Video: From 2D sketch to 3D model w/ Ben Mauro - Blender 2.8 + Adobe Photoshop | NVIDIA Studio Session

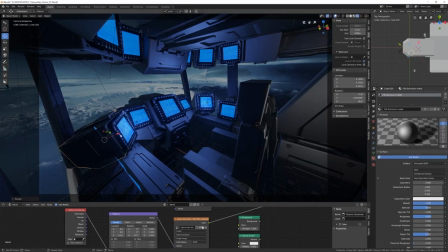[27:59]
But if you have a big environment and you want everything to be really detailed in photo real,
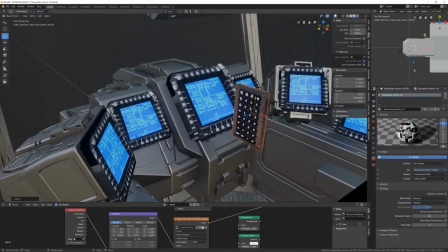[28:05]
I definitely recommend investing in buying some good HDRIs from a ton of the different websites out there.
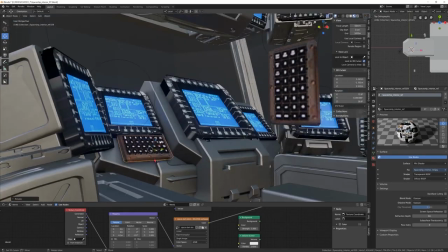[28:12]
Same thing, same technique,
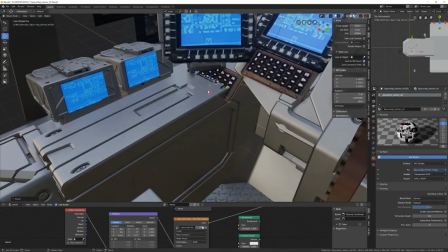[28:14]
just going into our reference sheet and cutting out some cool details and buttons and trying to find buttons within our reference that are similar to the production drawing I did.
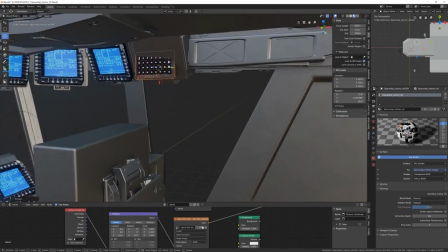[28:23]
I changed things a little bit here and there.
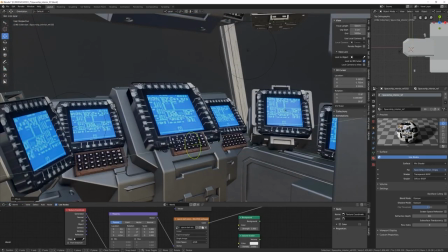[28:25]
But I generally try to get something to the same scale because we spent that time designing and organizing big versus small shapes,
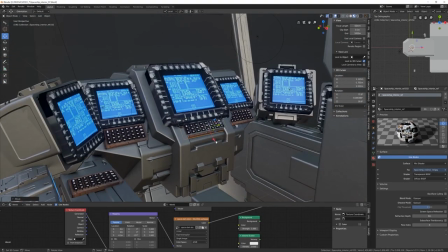[28:34]
high details versus low details, areas of rest versus areas of complexity.
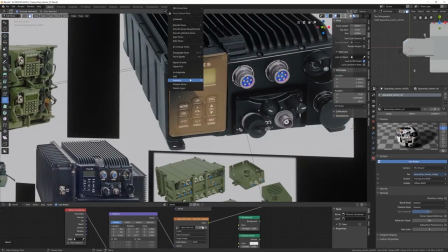[28:39]
So I'm just trying to find interesting things that kind of fit those details we laid out in the in the production drawing.
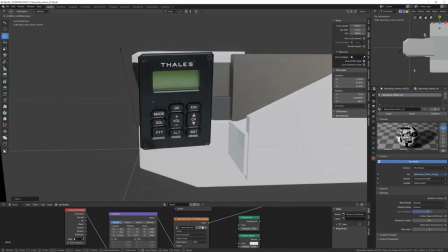[28:45]
Same thing here when you cut out things from the reference sheet sometimes it's warped in perspective you can just move the polygons around to get
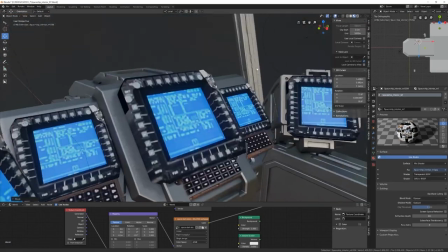[28:53]
more of a flat perspective view so you can model it start modeling and getting the details a bit more flat so they look correct in the environment.
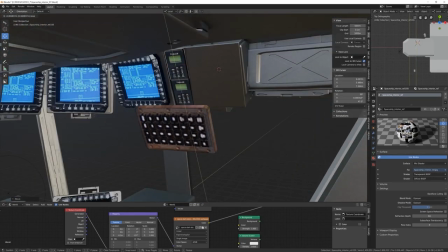[29:01]
Same thing it's sort of like same thing as building a kitbash library a photobash library where you just cut out a bunch of stuff
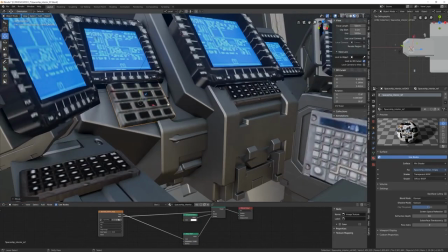[29:06]
and have on the side but it's just in 3D and again a lot of these are really blurry.
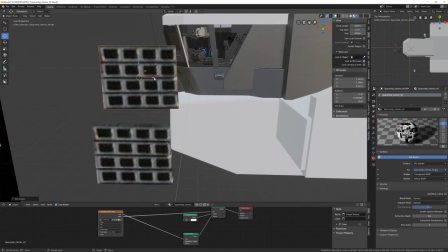[29:11]
Like if you zoom in real close, it's not that detailed. But where we're going to see it in the image is far enough away that it's not that big of a deal.
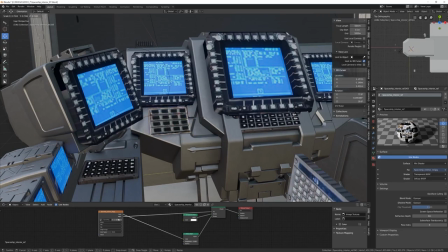[29:19]
And if this gets approved or whatever,
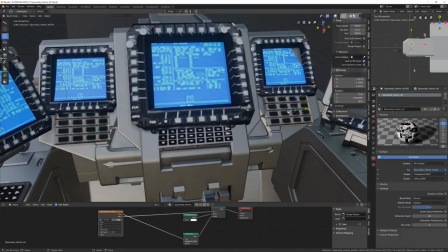[29:21]
you know, you'd go in and model that or the VFX team would go in there and model the really detailed final asset or whoever
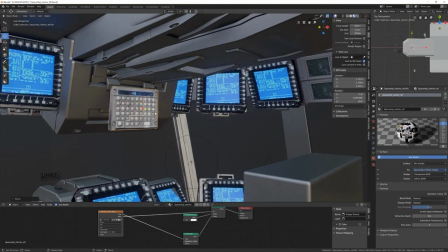[29:28]
would be building that would would take that and do the crazy detailed final model that needs to be either built or in
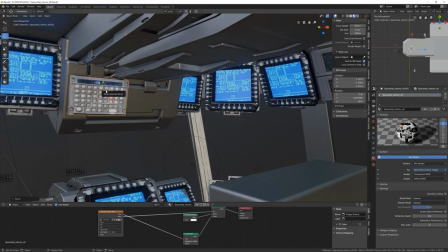[29:35]
the in the final VFX shot.
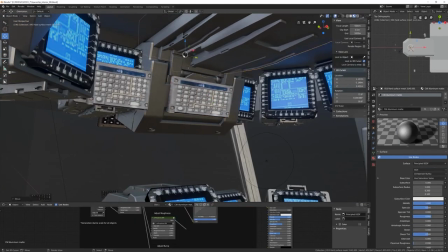[29:41]
So again, just looking at all these Apache photos, and there's so many cool little details in there.
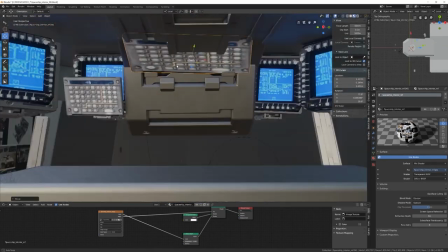[29:46]
And I'm just taking little things, little switches and buttons and trying to find some interesting things to get this
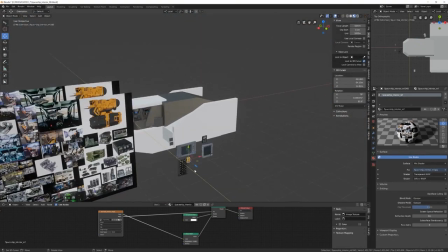[29:52]
feeling a bit more realistic and industrial and just to help sell the sense of realism.
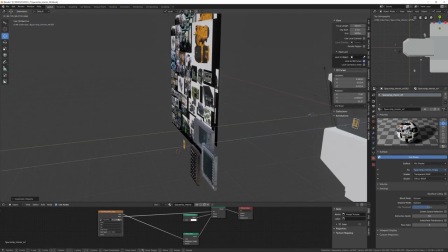[29:58]
So it's not not a bunch of random sci fi pieces everywhere.
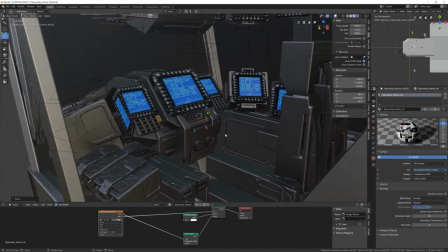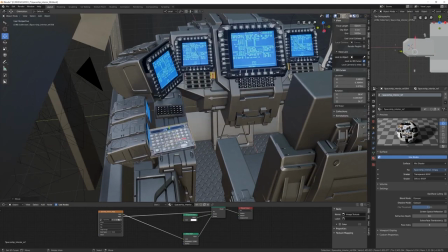[30:06]
What's interesting about blender is you can there's a bunch of different viewing modes, like I was going back and forth.
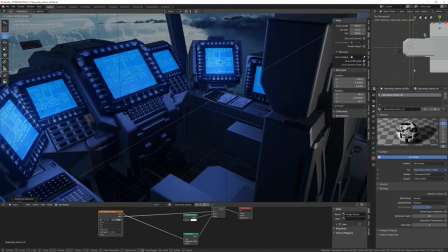[30:11]
There's a light like this is the lighting mode, but you can go back and forth. There's a bunch of little globes in the upper right that it can just do flat texture mode.
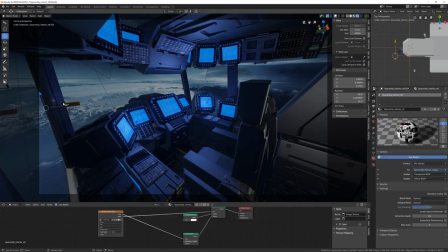[30:19]
So you can just see flat lighting with all your textures active. And it's helpful to just look at all the details without any lighting kind of getting in the way.
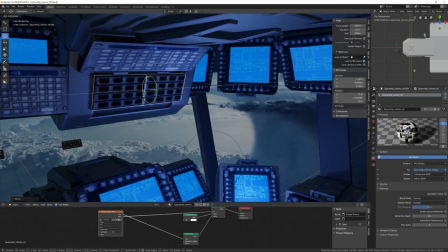[30:29]
So it can be helpful to go back and forth between those two or three different modes.
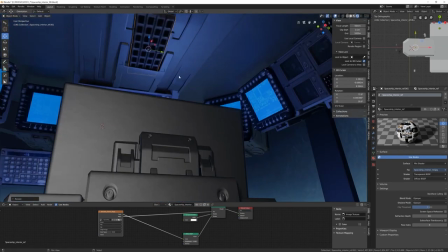[30:34]
We don't really see it too much, but I want to make sure the roof had some cool details and it wasn't just flat.
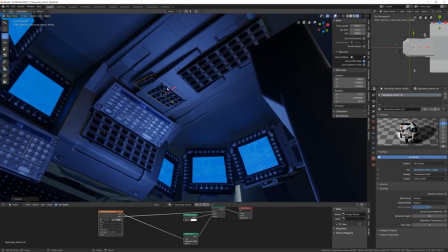[30:40]
plane. So just moving around some of the kitbash pieces to get some interesting shapes up there and start putting buttons on the ceiling.
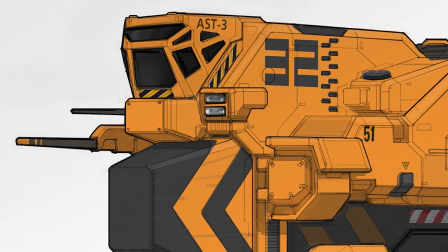[30:51]
So in the exterior view of the spaceship, there are some really interesting beams and things for the windows.
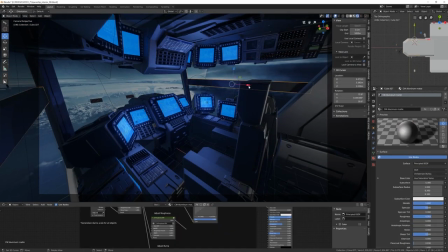[30:57]
And I kind of play around with a few different ideas for maybe we could do that cut some interesting shapes. But ultimately, I think I end up just going with the two beams in the front because I wanted this to focus more on the cockpit and the screens and all the details in there.
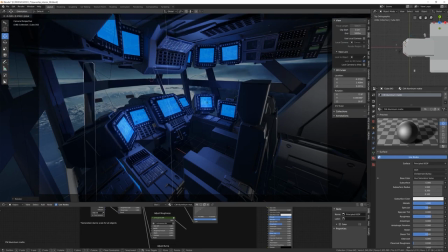[31:15]
It just felt a bit too confusing and too busy so I just ended up keeping the simple two beams more like a those kind of cargo trucks from earth and allow the interior screens and controls to take center stage and be the main focus of this instead of the the background. it.
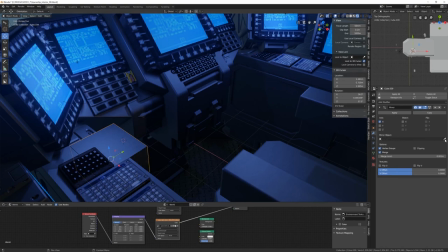[31:35]
Starting to model where the control sticks will be just a really simple geo on the sides to
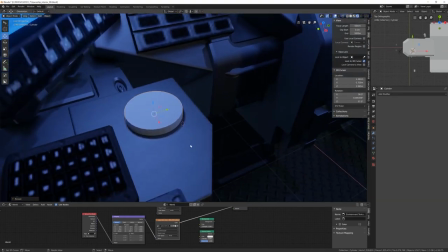[31:42]
cylinder and cubes in there to get the place where I'm going to model a simple controller to stick in there.
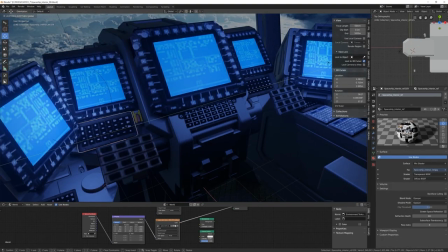[31:50]
There's a lot of cool details on top of the Apache that I had in my production drawing and I found some cool pieces in some of the photos that I could just do some quick models.
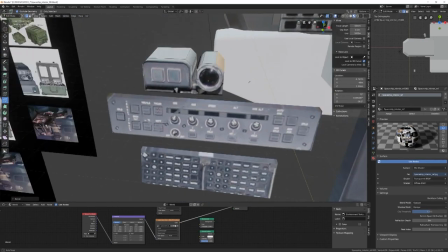[31:58]
So we have some kind of weird cameras and buttons and things on top of bigger displays to add some interesting details up there.